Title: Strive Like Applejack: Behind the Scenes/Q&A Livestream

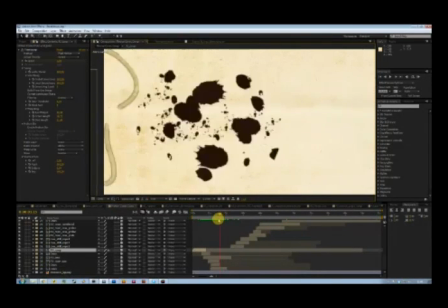It sort of moves in from the left, and to imply movement, to imply speed,
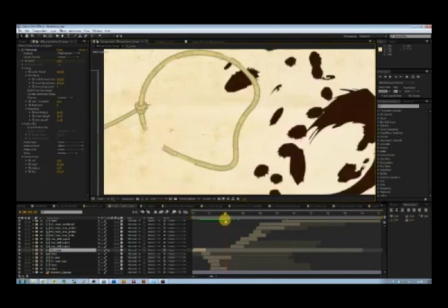behind it are the crunch splatters
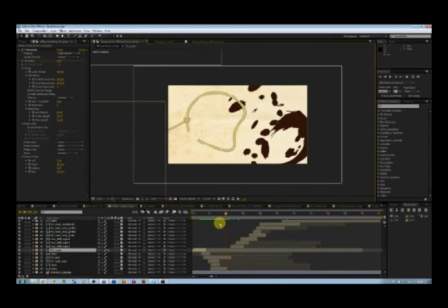moving from the right to the left, which gives it that, you know, this is in motion
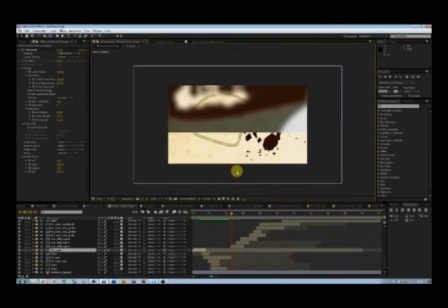kind of look. Okay, followed by this is the there's actually a very
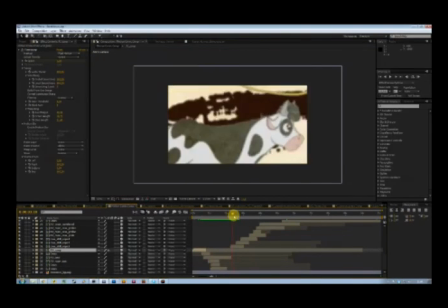radical change in the sequence here. It's a the frame's obscured at first by
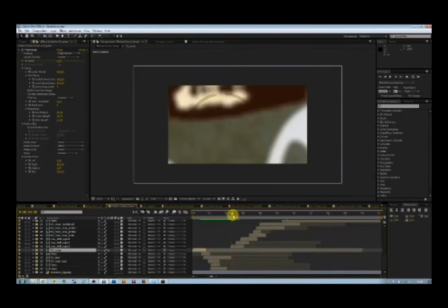this vignette right here, which is as it moves further in the back, which is revealed to be a cow.
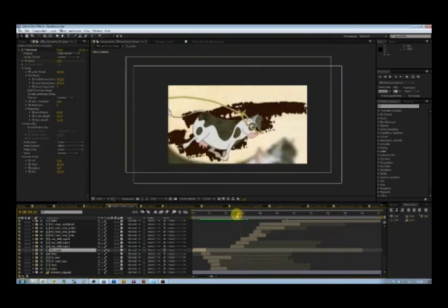And this is a 3-part sequence of the lasso, finding a cow and
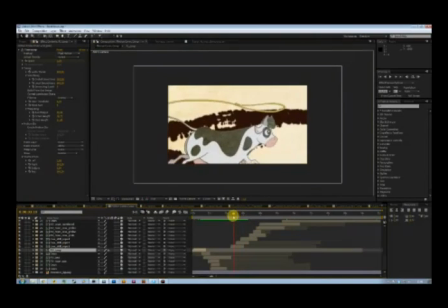grabbing it. This right here is again a cow from the run cycle. And the rope again is almost completely custom.
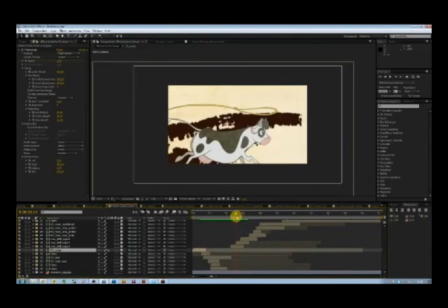It's also masked out from the show. And at first the background splatter here was different. It wasn't the same splatter, which gave a problem,
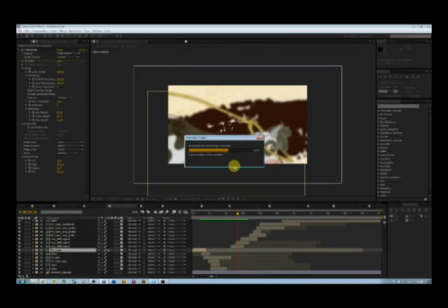as it looked like as if there were different cows being grabbed instead of the same cow. So to avoid that, I just used the same splatter, and After Effects wants to save again. I think I'm gonna go and turn the autosave off because I don't want to be annoyed again by this.
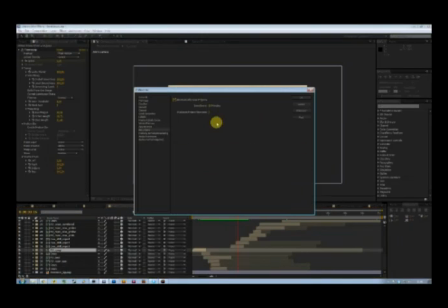Preferences, autosave. Okay, I want you to save every hour. Should be done by then. Okay.
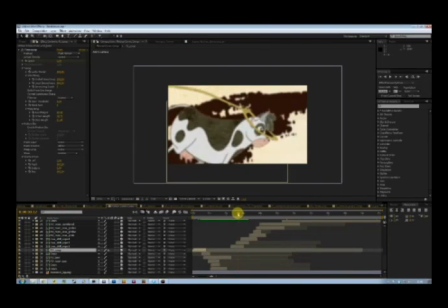Okay, so here we have that sequence,
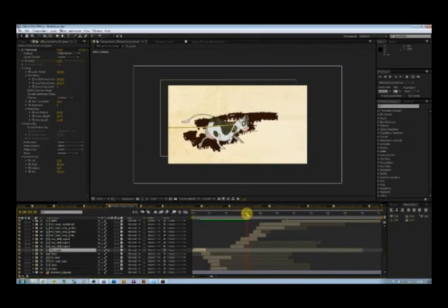and we sort of finish this and we move on to Applejack jumping from the previous cow onto the ground, and we see Winona here again.
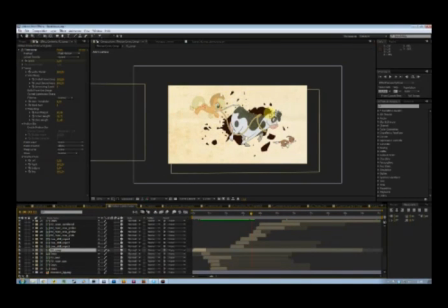The cow right here is again taken from the run cycle. Applejack here is framed, masked out from the Applejack season, and the rope is also masked out from Applejack season, but placed on the cow here in Photoshop.
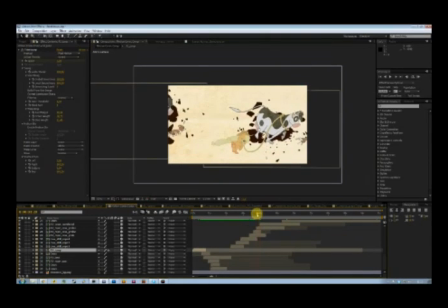Okay, so we move again a 3-part sequence with Applejack landing and continuing her run, and now we have a very radical, really cool shot,
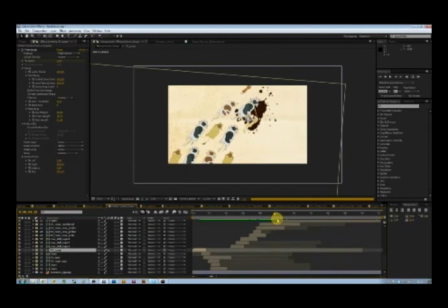sort of explaining the size and
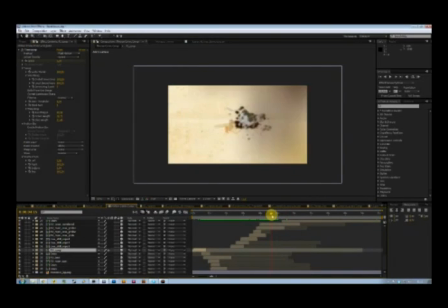of the herd here, which previously we only got glimpses of. So we zoom out, starting with Applejack and the cow here to sort of tell the viewer where he is relative to Applejack.
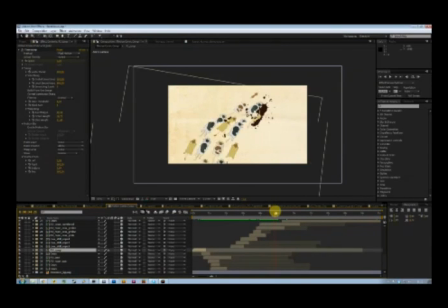So we zoom out and we have the cows here. Splatter goes from the front of the herd to the back of the herd to sort of draw the eye
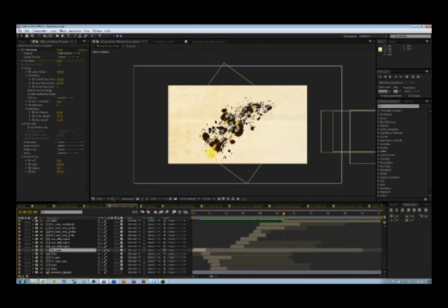over the entire size of the herd here. There are about 30 something cows here. They're all framed. 4 of them are framed, masked out from Applejack season and copy pasted in Photoshop.
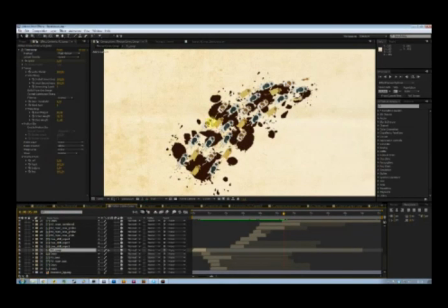There are 2 different frames from each cow to give it some variety, and they're placed sort of at random in the herd here. This was annoying.
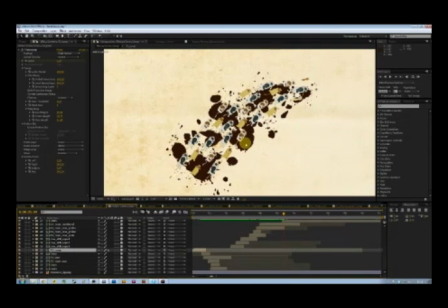I masked all of these cows out in Photoshop, and it led to a lot of technical difficulties, and
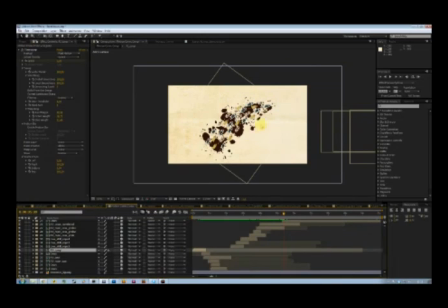all of this took like 3 hours, where it should have taken like maybe half an hour,
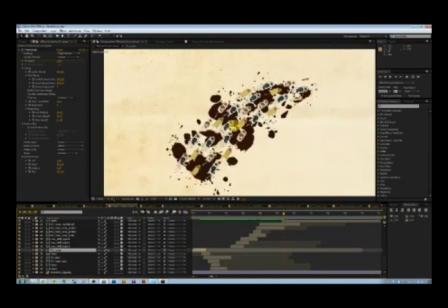because of masking problems and the annoying quirkiness of Photoshop to sort of resample your mask and adding this 1 pixel border around things, and as you rotate it and scale your cow down.
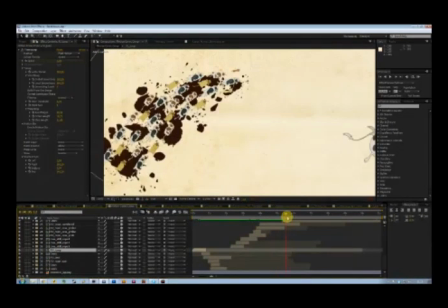Okay, all of this, by the way, is timed to the music.
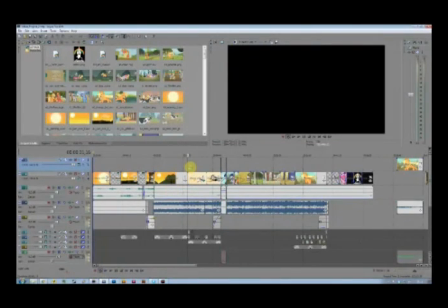I'm gonna go back in Sony Vegas a bit to sort of get the point across.
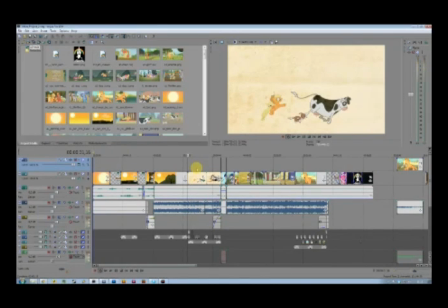I'm gonna wait just a tiny bit for it to load, so that we get smooth playback.
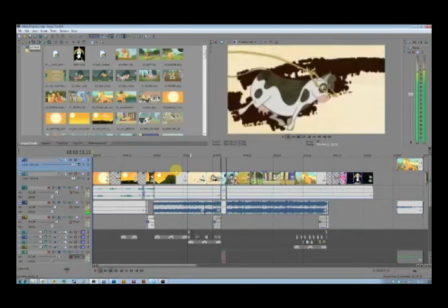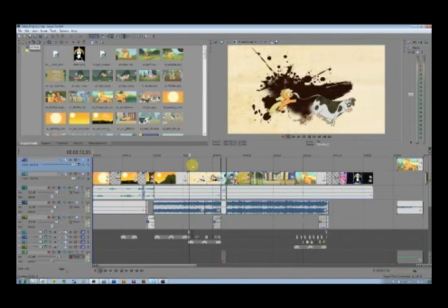Okay, sort of smooth playback. So yeah, everything is timed to the music here,
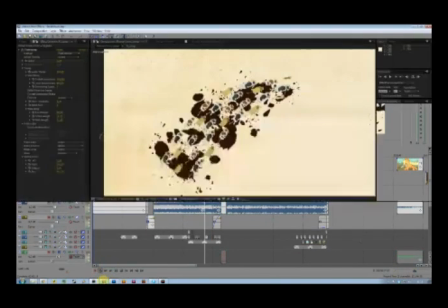and then we sort of go into Applejack stopping
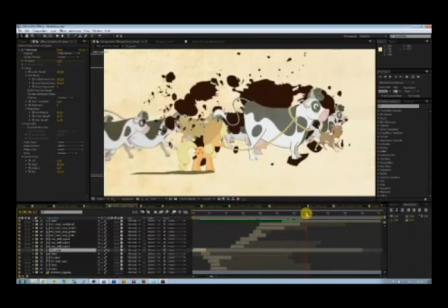the cow here and ending the first part of the motion comic sequence, actually almost ending the first part of the motion comic sequence with Applejack having stopped the cow, and Winona here standing in front.
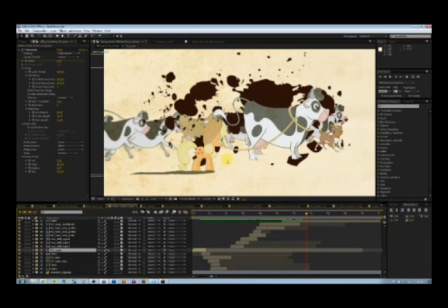Also in the background are, you know, standing cows, and here we still have the running cows. Sort of tell that, you know, she has just stopped the herd, and you know, a couple of other cows are still running.
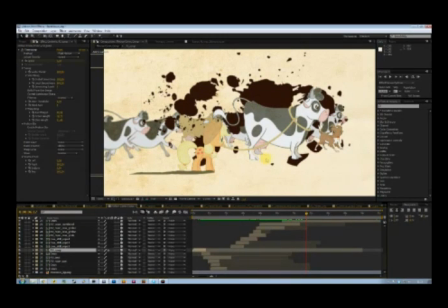So we have this right here, and this right here is a cow's mast separately from the one in the show. I think this is from the part where the cows sort of walk away after they've been stopped by Applejack.
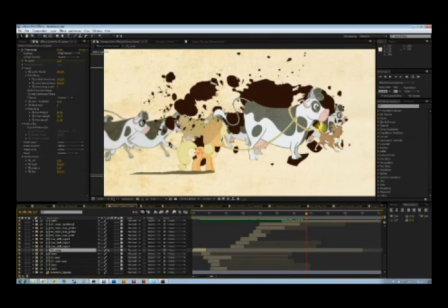The rope has been placed around this cow in Photoshop.
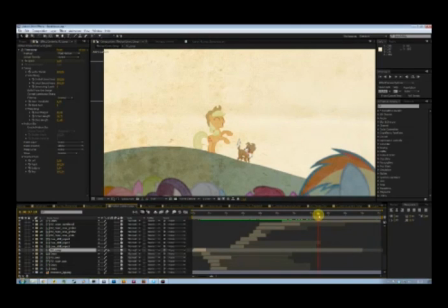Okay, so then we move to sort of a throwback to the first draft,
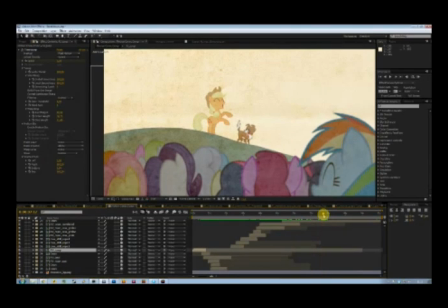which is, if you remember, in the very first thing, the very first transition between the normal footage in the first draft and the custom sequence there was basically this shot,
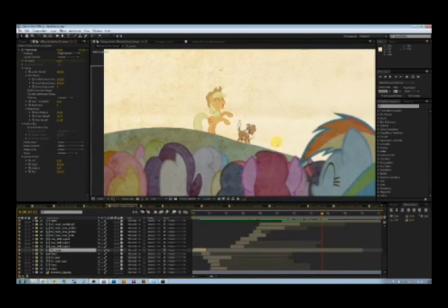which I thought was, you know, kind of a funny thing here. Let's see what to tell about this. Right here we have Applejack standing on the hill with Winona. The hill itself is actually not taken from the show, but I recreated that in Illustrator because I was unsure whether it would fit inside the frame itself.
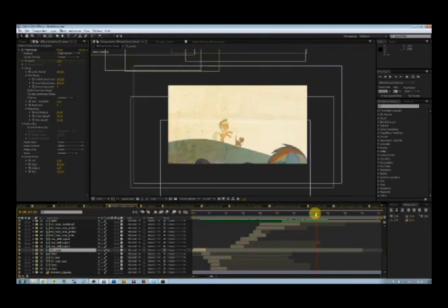Plus there were trees on top of that and all kinds of things like that, so making the custom hill here, that was a bit more handy. Also, it allowed me to separate the foreground ponies here from the hill in the background,
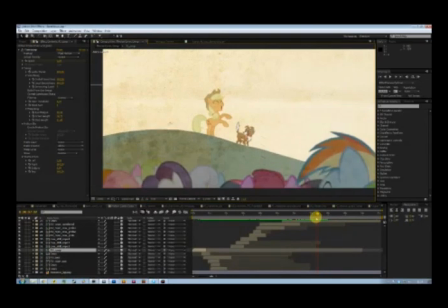which sort of creates this parallax effect as the camera pans down. The hill in the background, as this is 3D, stops going down before the foreground ponies do.
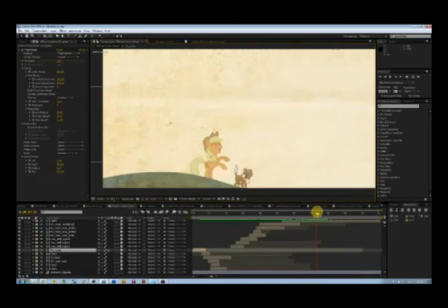Sort of creates a really neat effect.
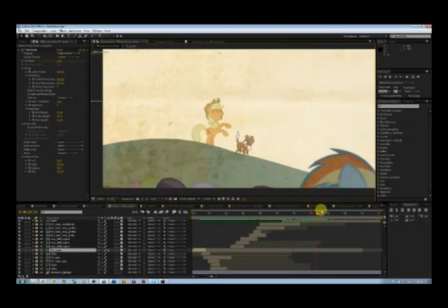So this basically ends the story of Applejack saving
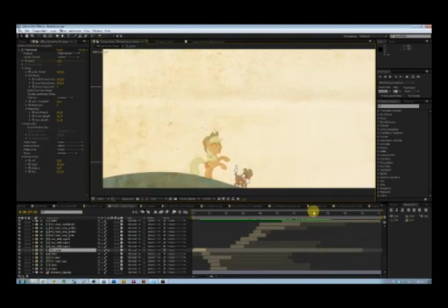Ponyville from the angry cows who got mad because Fluttershy poisoned their water and they all got mad cow disease or something. I don't know.